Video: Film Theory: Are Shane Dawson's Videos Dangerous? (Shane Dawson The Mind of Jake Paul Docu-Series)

Hello Internet! Welcome to Film Theory, in the third and final episode of our short little foray into investigative journalism.
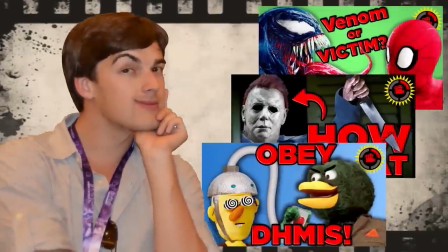0:09 Thanks for sticking with it. I know that this one was a bit of a departure for the channel, but honestly, this was a personal passion project for me.
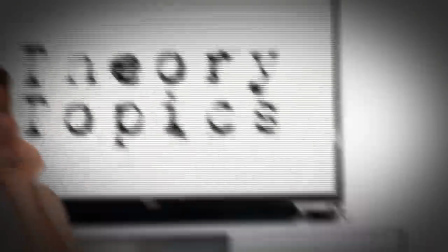0:15 After watching Shane's series on Jake, there were three main topics that I wanted to address. First, as a creator on this platform for a huge chunk of my life,
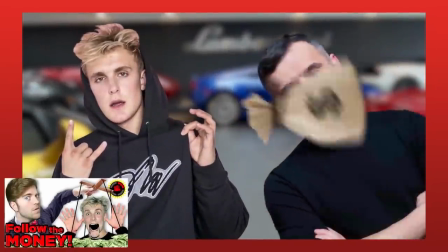0:24 I wanted to explore the ulterior motives behind this new generation of YouTuber, and the way that they, and the corporations oftentimes funding them,
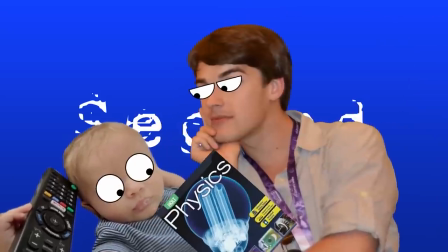0:31 can be exploiting audience trust. Second, as a father and advocate for child education, I wanted to raise awareness of the manipulation inherent in advertising to kids,
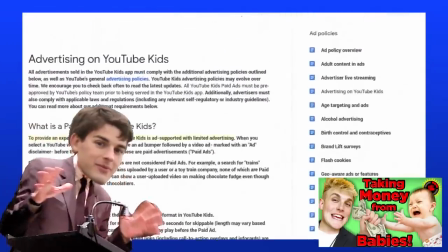0:39 and why it's so easy to do, whether it was intentional or not. And lastly, we come to today's episode, where, as a viewer,
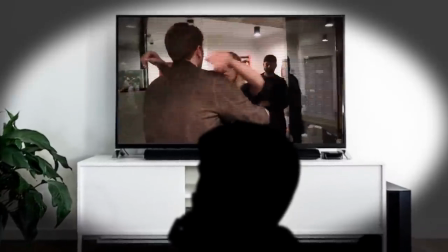0:47 I wanted to take a step back and cover Shane's trend of docu-series in general, to raise awareness to him, and more importantly to you,
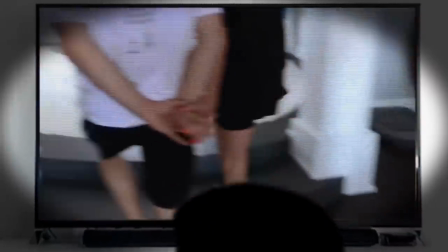0:55 about the dangerous tactics that storytellers can use to sway your opinions about the characters in their stories.
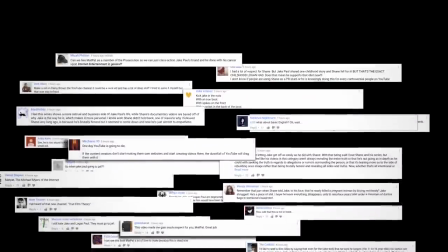1:00 Now, as I've done these last few episodes, I've seen a lot of comments from you all watching that reflected a lot of my own feelings when I was watching Shane's series on Jake for the first time.
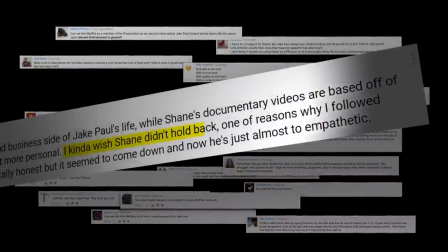1:09 I kinda wish Shane didn't hold back. He was too empathetic.
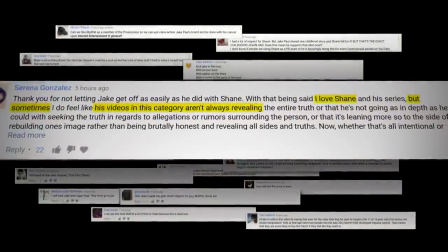1:12 I love Shane, but sometimes his videos in this category aren't always revealing the entire truth, or that he's not going as in-depth as he could have when seeking the truth.
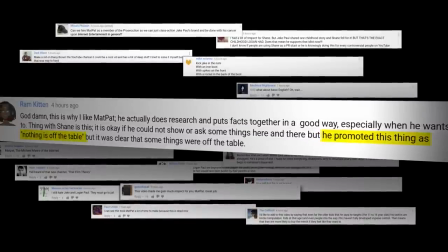1:20 He promoted this thing as nothing is off the table, but it was clear that some things were off the table.
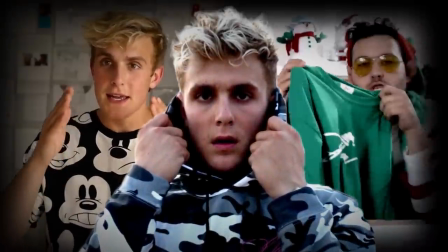1:26 I personally wanted to see Jake Paul answer for things like his business decisions and his merch, but instead it all just felt like one big redemption arc for him.
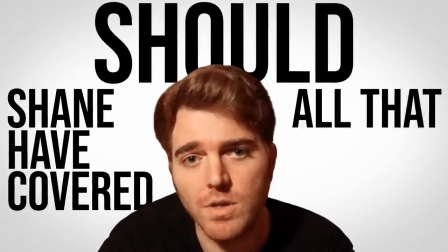1:35 Which raises the question, should Shane have covered all that business stuff? Does it matter that he didn't?
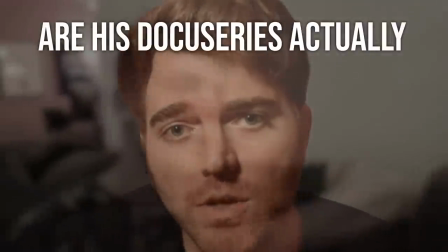1:41 And most importantly, are his docu-series actually dangerous because of the way he portrays the people in him?
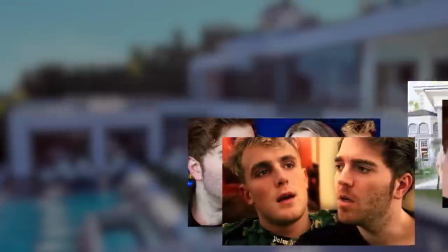1:47 Almost as soon as the Jake Paul documentary started airing, Shane came under fire for giving Jake a platform,
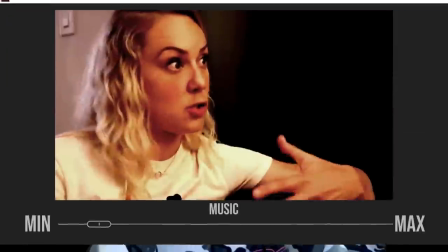1:52 and then for cranking up the drama on his story by comparing him to sociopaths, and then by playing dramatic music and using editing tricks to emphasize specific moments,
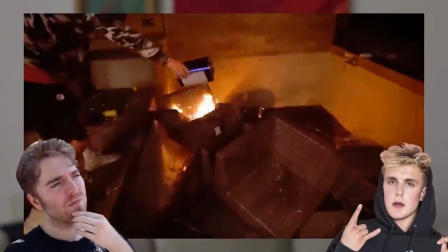2:01 and finally for making excuses for Jake's bad behavior by shifting blame to his parents and his brother.
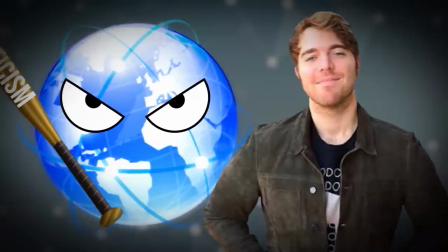2:06 So was the internet right to be leveling criticisms at Shane? Today, we're gonna find out.
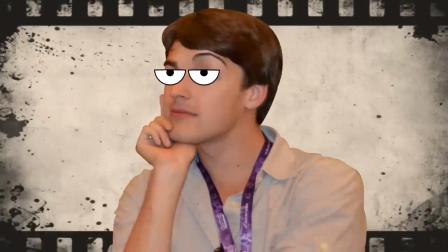2:12 Oh, and uh, in case you're sick of the guy, this theory isn't about Jake anymore. No, this time the whole bank of Shane Dawson-menaries are under my theoretical microscope.
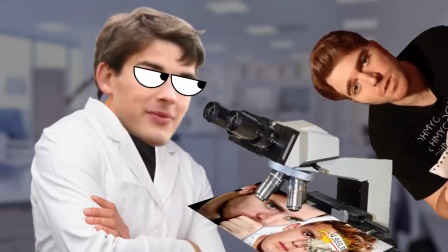2:21 Ooh, I'm nervous.
You probably should be. Or maybe not. The only way to find out is to dive in.
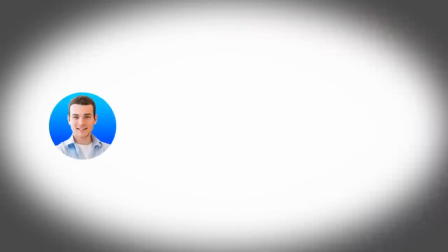2:26 The first, and perhaps biggest, complaint that Shane got in his coverage of Jake Paul was his use of music to overemphasize certain key moments early on in the series.
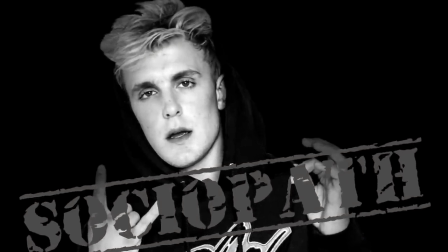2:35 Jake Paul might be a sociopath. He has a creepy dad.
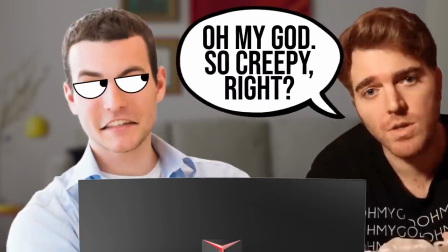2:43 It felt to many viewers disingenuous. Manipulative. And in response, it's something that Shane dialed back on as the series went on.
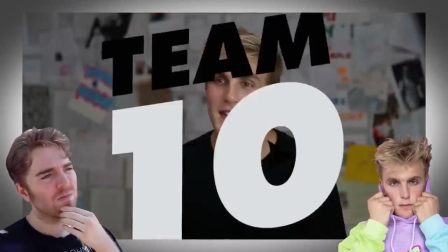2:50 But even shots like this, the final one of the series
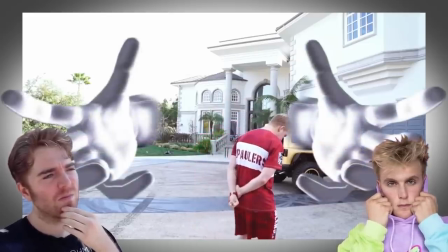2:58 in slow-mo with somber piano music playing underneath is manipulative. Turning a simple walk away from the camera into something much more.
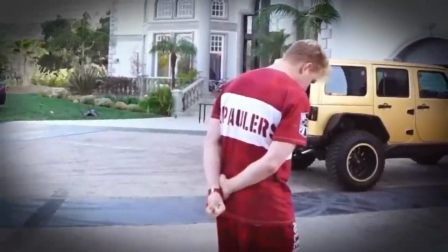3:06 A deep, meaningful, reflective moment where Jake's fake persona is finally dropped.
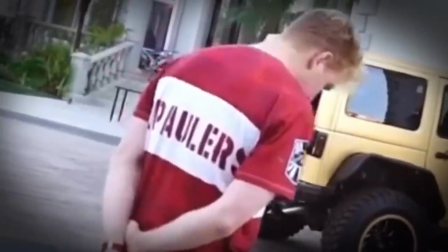3:11 A moment that screams, this, this right here, is the real Jake Paul, when seriously he was just walking away from the camera.
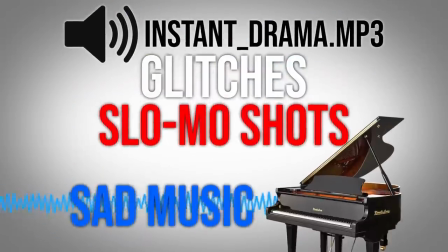3:19 All of these things, the horror stings, the glitches, the slow-mo shots, and sad music are all examples of the psychological principle known as priming.
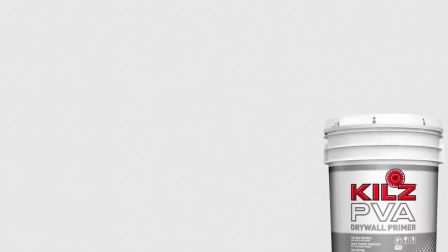3:28 Just like you coat a wall with primer before laying down the paint so that the paint goes on smoother,
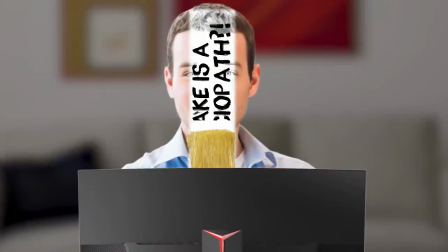3:32 you prime the audience so that they more easily accept what you're trying to convince them of.
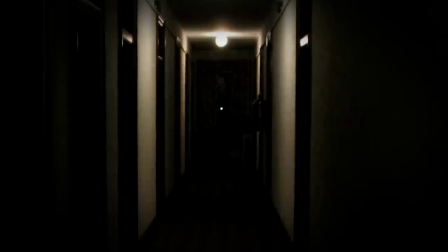3:37 You know how you recognize that there's about to be a jump scare in a horror movie because you're entering a
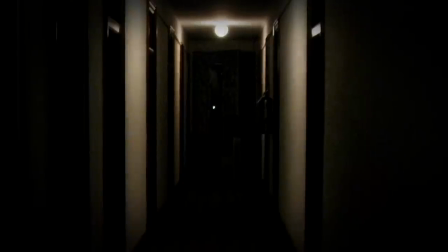3:43 scary place and then a door starts creaking open and the music changes?
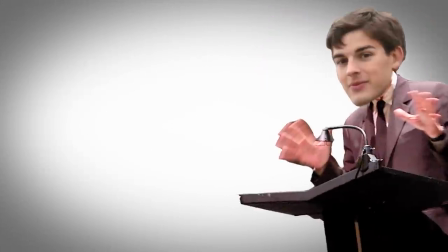3:49 That's a form of priming. But it's not all about just music and editing. Everyone has made the joke that it takes a long time for a Shane docu-series to get started.
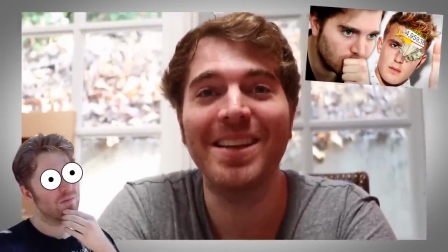3:58 All that time that Shane spends talking about how nervous he is and generally spending a lot of time self-deprecating in both this series and in the Jeffree Star series.
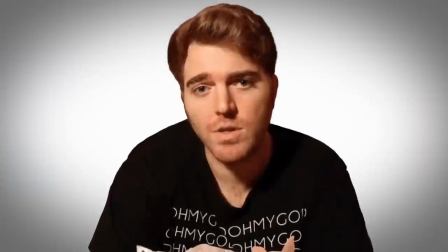4:07 But why? Why is he so nervous?